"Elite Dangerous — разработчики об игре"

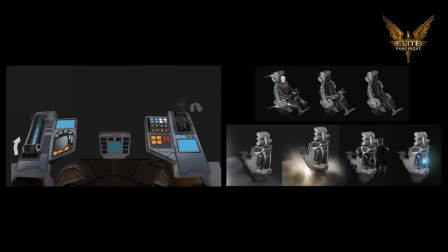(4:13)
When the pilot is added, you'll see their hands manipulating twin input devices, giving the player a more tactile and direct connection with the ship.
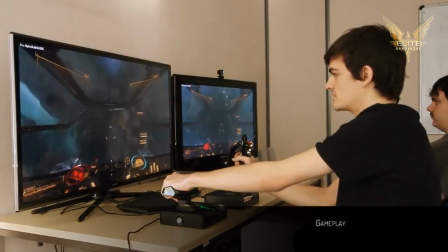(4:21)
In the event of a failure in the systems that generate the HUD, the ship could still be flown using these controls, although it would take one hell of a pilot to pull it off.
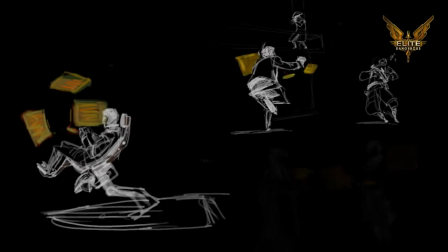(4:30)
The workspace is linked to the pilot and follows them as they progress up the ship roster, subtly adapting to each new ship they purchase.
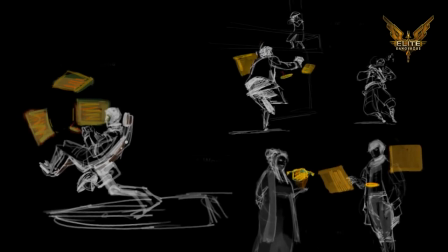(4:37)
Longer term plans see the layout reconfigured to give the pilot information in other scenarios.
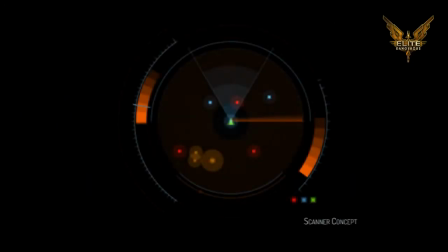(4:43)
The radar provides a strong link to the original game, but isn't included for nostalgia's sake alone.
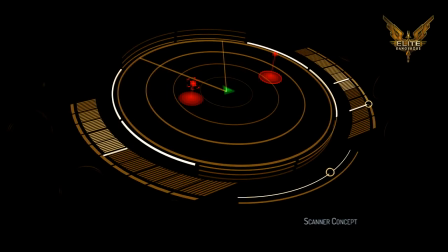(4:48)
The faux 3D nature of the original golf stick radar was ahead of its time and perfectly suits the holographic concept. When lighting the scenes, we wanted to make a clear connection between the action happening in space and the cockpit interior.
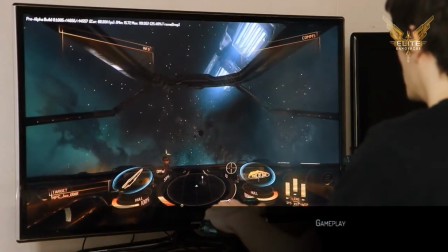(5:02)
Main lights such as the sun cast shadows into the cockpit, while other light sources such as explosions or ship's engines light the dashboard.
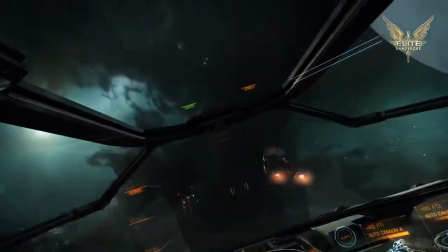(5:10)
The player's ship also lights the environment around it. The forward searchlights catch the walkways on the Federal battleship.
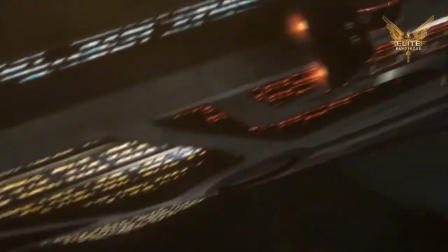(5:17)
This interactive lighting is present on the non-playable ships as well. Look carefully and you'll see the Empire fighters' engines lighting the launch bays as they emerge.
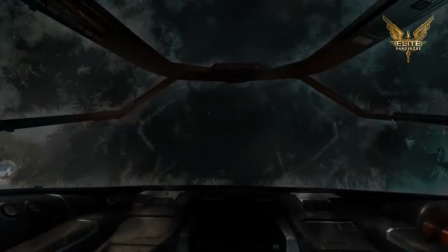(5:25)
Careful attention was paid to the cockpit glass to make it feel solid and responsive to lighting,
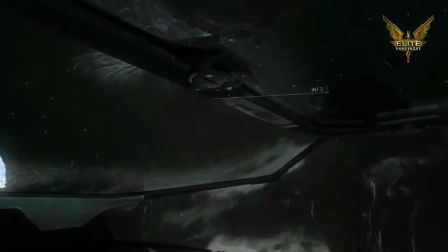(5:30)
with the sun catching on micro-scratches in the canopy, and a reactive environment map subtly reflecting the ship interior.
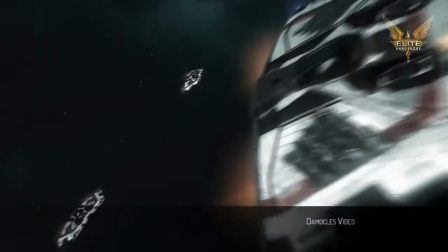(5:39)
Although the video concentrates on combat, that's only one part of the game.
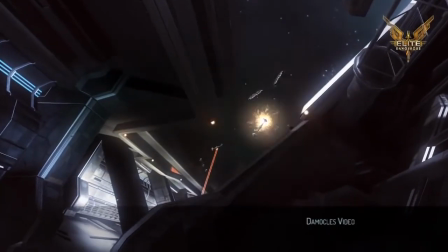(5:43)
Going forward, we will continue to motion concept elements such as trading, mining, and docking, though it's unlikely these videos will be as visually polished.
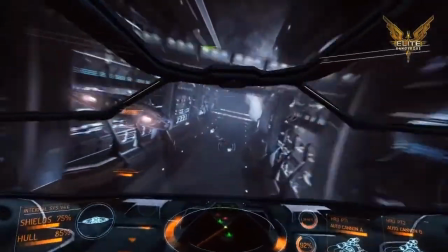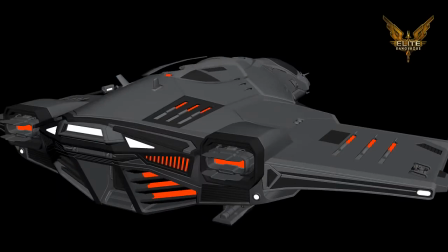(5:55)
The game and engine are now more developed, so quick renders and animations are enough to test out ideas.
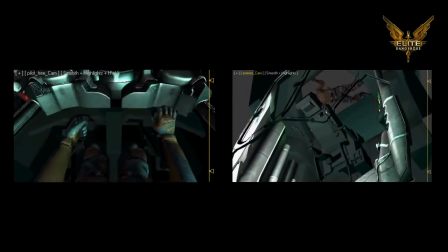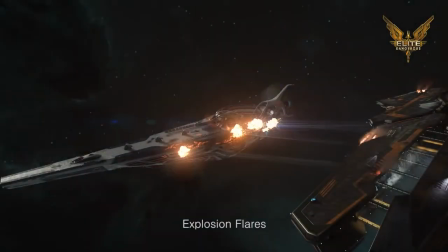(6:09)
Looking back, we've come a long way, but there's still a lot to do. In fact, I'd better get back to it.
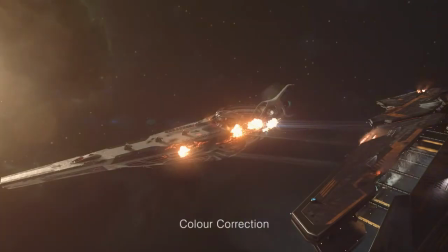(6:15)
Thanks for listening.